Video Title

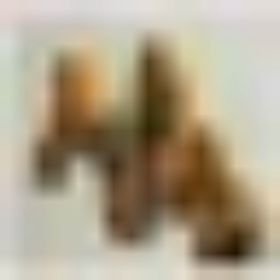(16:59)
We iterated through loads of different designs and ideas for compositions of all the elements,
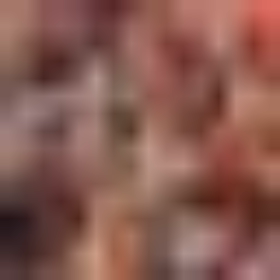(17:06)
the plant, the Velcro fastener and the environments. We tried lots of different things with the burr plant,
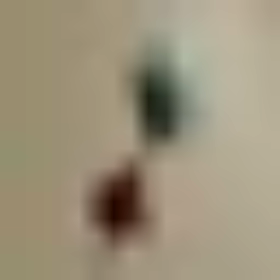(17:14)
which was quite interesting as there are many different species which all look quite different from one another.
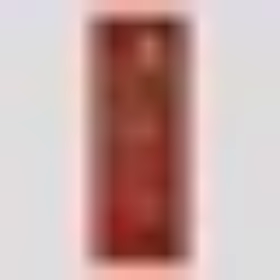(17:22)
And because we didn't really know exactly which one to depict, we abstracted them all together to sort of design something that looked photoreal and convincing,
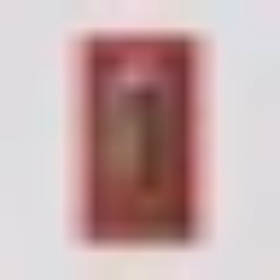(17:35)
but wasn't actually based on any particular plant or exact species.
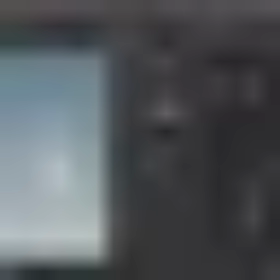(17:41)
In order to create our burr plant exactly the way we wanted, we quickly realized that we will have to build our own rig from scratch. So using a phyllotaxis arrangement as our base,
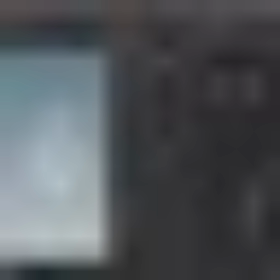(17:53)
we have built built-in controls that allows us to very quickly manipulate the overall look of the burr. So for instance, we change the number of hooks, its radius, we can move them up based on their position to the center, etc.
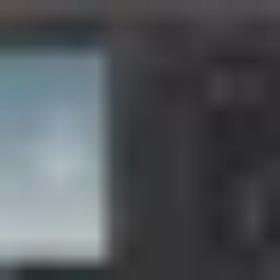(18:10)
Now to fine-tune this look, we can adjust each hook individually.
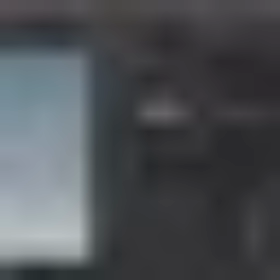(18:15)
So we can change its profile via curve and control the state of its bend depending on how further down the spline is located.
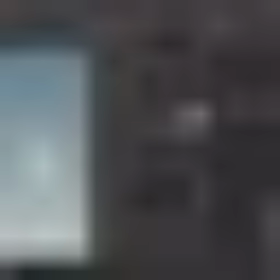Our next project is a visual campaign we created for London Symphony Orchestra and their 2019-2020 season. Let's play the film first.
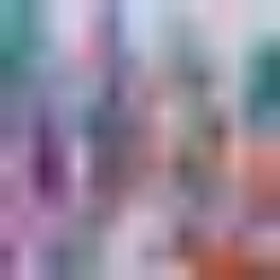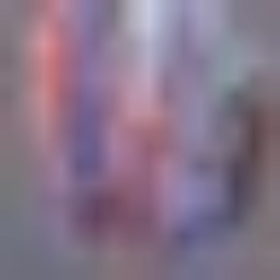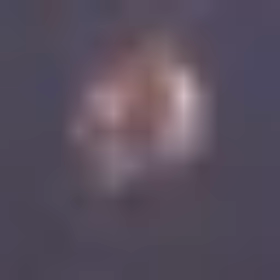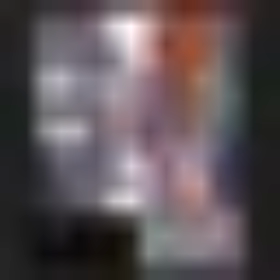(19:40)
The name of the campaign and the idea behind it was Roots and Origins. And the concept was that we wanted to express the enormous power of an orchestra by presenting it as a huge garden that is filled with different
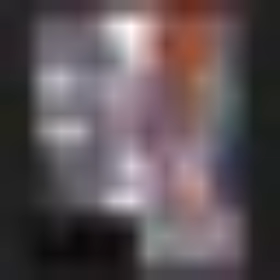(19:58)
flowers that represent different musicians and different instruments, and they all come together in harmony. Then this garden is traced back to its origin, in our case a single seed, playing with the concept of blossoming but in reverse.
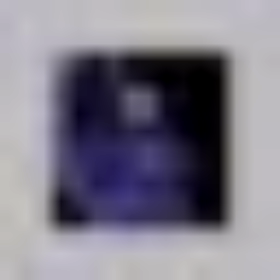(20:18)
The entire garden and the animation of the film is built
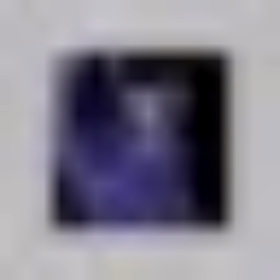(20:23)
based on mocap data of LSO's famous conductor Sir Simon Rattle.
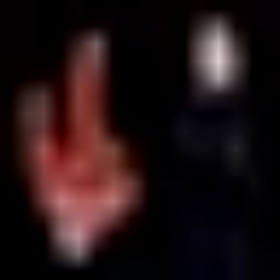(20:29)
We use this data to create the main binds onto which our flowers are placed,
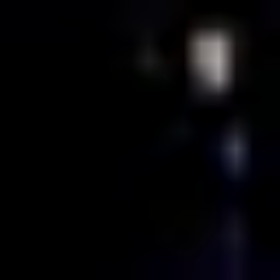(20:35)
and also triggered their reversed bloom animation. We really wanted to keep as much of the original character from the motion capture. You can really see how expressive he is in his motion, and it was really important to us to trigger the animation of each element based entirely on his movement.